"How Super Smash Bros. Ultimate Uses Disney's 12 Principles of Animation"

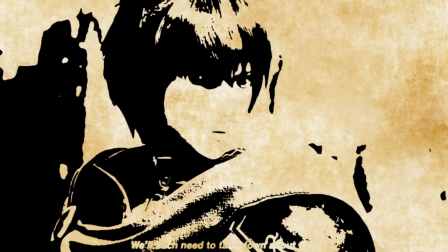When attempting to quantify and qualify the developmental resources and talent needed to create a game like Super Smash Bros.
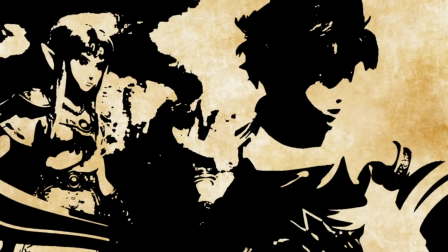Ultimate, there are quite a few factors to take into account.
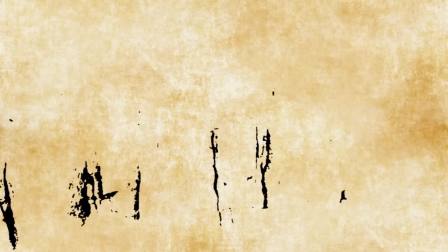Probably among the most significant is how well a diverse roster of video game characters, from disparate franchises no less,
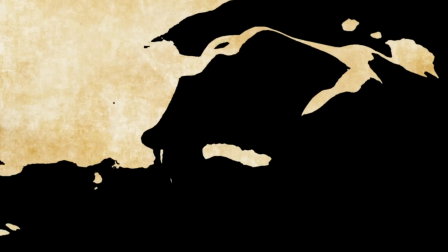needs to blend and animate congruously on screen together while still emoting and expressing
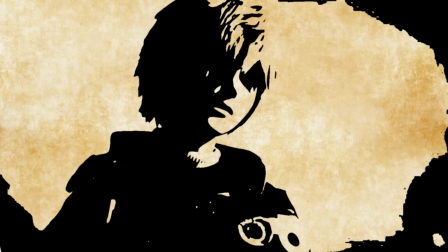themselves in ways that are fundamentally representative of the respective series from which they appear.
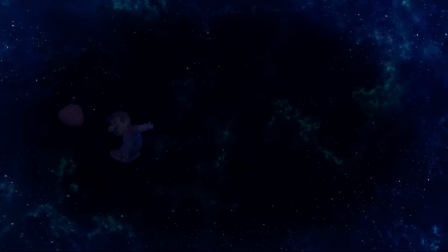Keeping that in mind then, it is quite remarkable that Super Smash Bros. Ultimate seems to excel so highly in the animation department, particularly in comparison to its predecessors. But before we start looking at some direct comparisons,
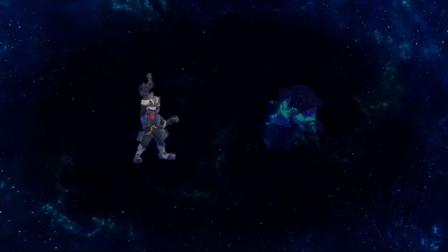we need to take a look at some fundamental aspects of animation that will help us establish a standard by which we can evaluate the quality of the animations present in Super Smash Bros.
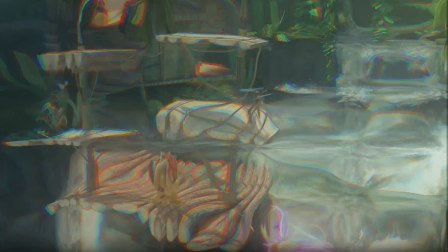Ultimate. For the purposes of this series, we'll be using Disney's 12 Principles of Animation,
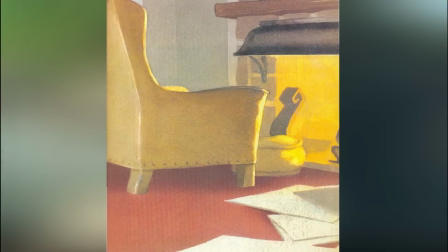as described by Disney animators Ollie Johnston and Frank Thomas, in their 1981 published guideline for animators titled The Illusion of Life,
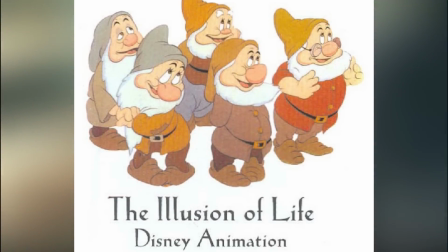Disney Animation. This book has been regarded by some traditional animators and computer animators alike as the Bible of animation,
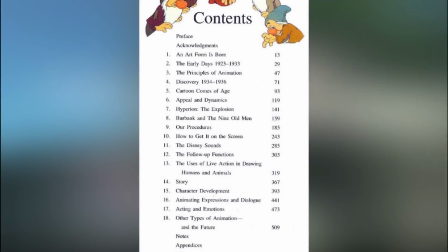and as such, we'll be going over each of Disney's basic principles in the context of Super Smash Bros.
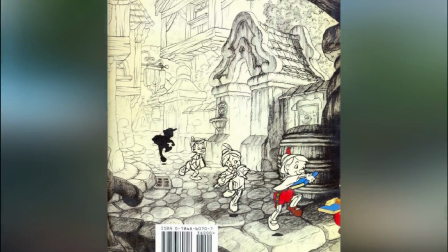Ultimate animations in this episode of Smash Labs.
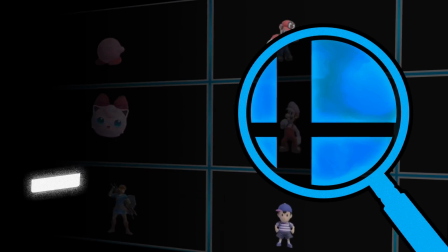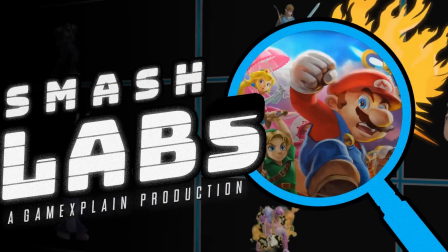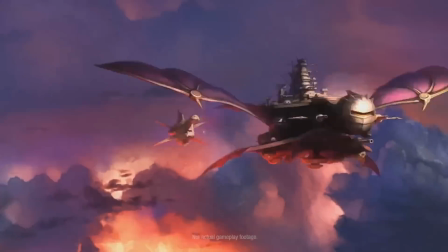In the interest of expediency, we're going to try not to delve too deeply into the core tenets of animation as described by Johnston and Thomas,
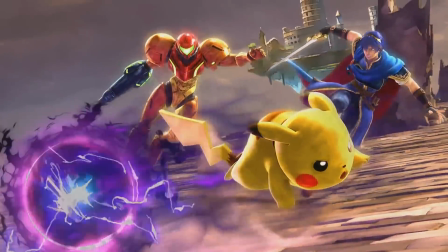but a cursory overview of the basics is essential for understanding any objective
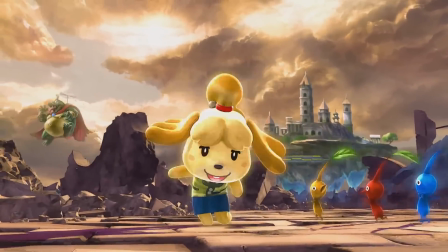and/or subjective evaluations being made over the course of our animation analyses.
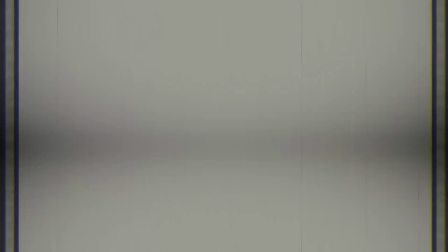So let's get right into it.
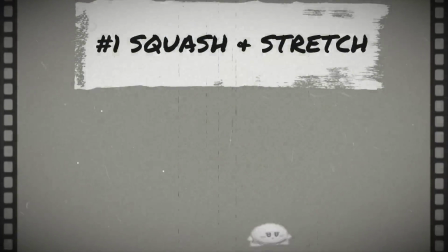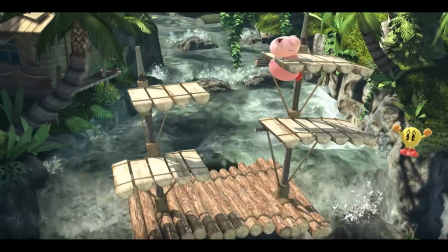One of the most important animation principles you'll encounter in the domain of fluid and realistic
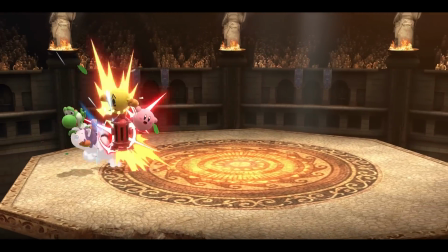animations in the first of Disney's 12 principles is the concept of squash and stretch,
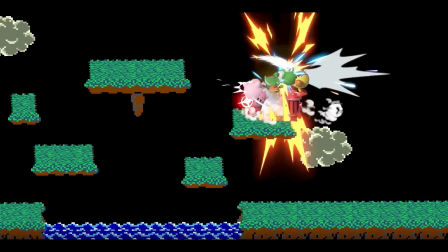and it can be broadly applied to any object that an animator wishes to animate, whether the object's real-life counterpart be inanimate or not.
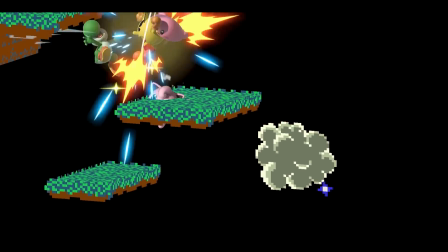With this principle alone, you can animate even the most lifeless and primitive of objects, like a box or ball.
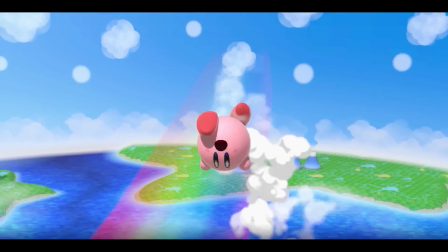Take Kirby, for instance. In terms of Smash Bros. Characters, the overall shape of Kirby's character model is by far one of the most simplistic in the entire roster.
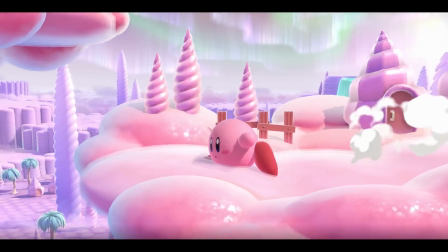Without a significant number of articulation points or joints clearly visible in Kirby's silhouette,
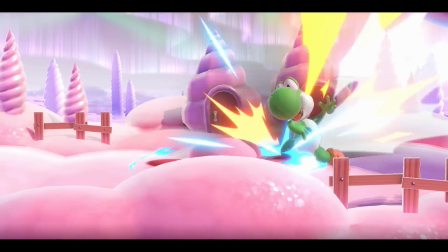his shape itself will need to transform dynamically in order to bring life to his animations.
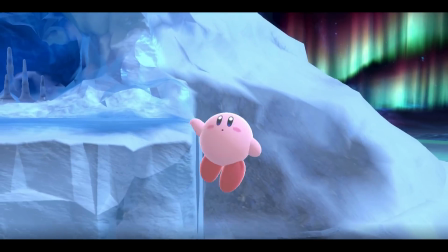After all, the very definition of animate comes from the concept of something being imbued with life or vigor, and that's where squash and stretch comes in.
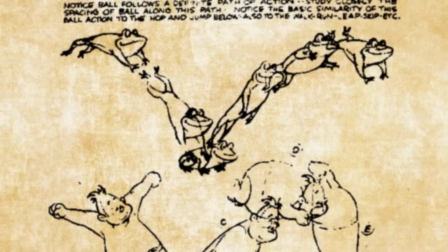A common theme among some of Disney's animation principles is the artistic approach to interpreting some of the laws of physics from real life,
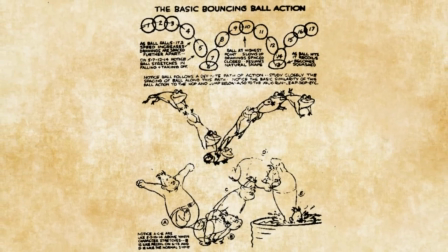typically those that are visually intuitive enough for most people to follow and grasp.
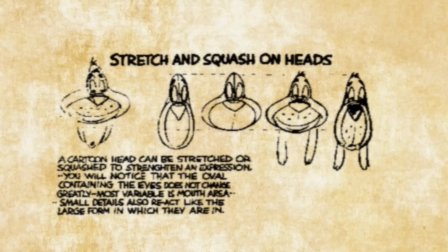And squash and stretch tends to demonstrate these concepts more clearly than some other principles, since it can be applied with great effect to even the most basic objects.
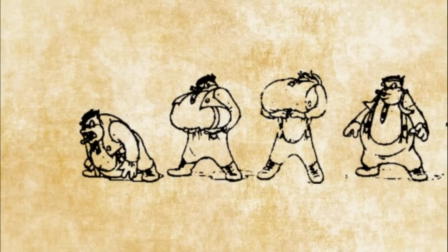The key components of this principle deal with the flexibility, weight, acceleration, and inertia of an object moving throughout its environment.
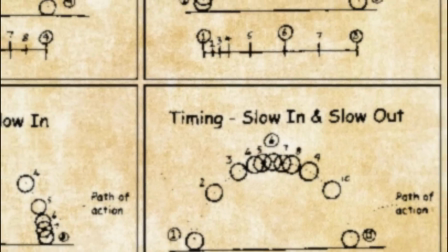Some of the other principles take a more granular approach to visually representing these physics concepts.
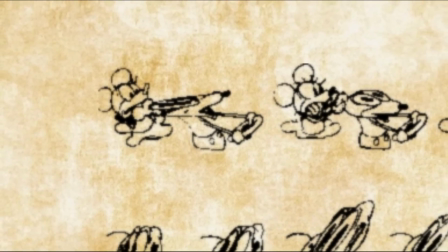But squash and stretch serves as a very broad approach that can incorporate many of the visual components that some of the other principles define more specifically.
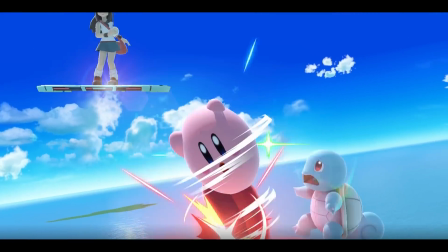Going back to Kirby, for example, his animations heavily rely on squash and stretch,
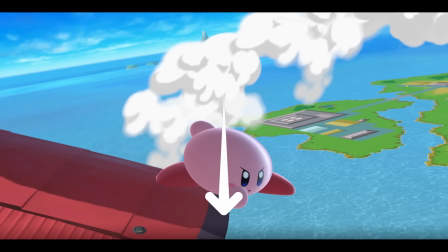as we can see here where the exaggerated squash of his character model conveys a sense of impact upon landing.
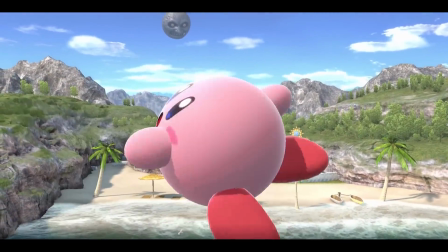This approach is pretty crucial for a character model that doesn't have any joints between its appendages to convey a sense of weight when the character is landing,
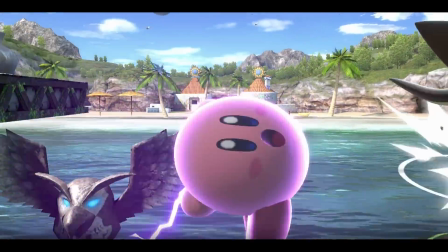compared to, say, a character model that has knees that bend when it lands to convey the same information.
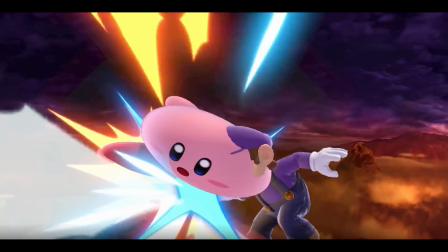The important thing to keep in mind with squash and stretch is the preservation of volume of the object being manipulated.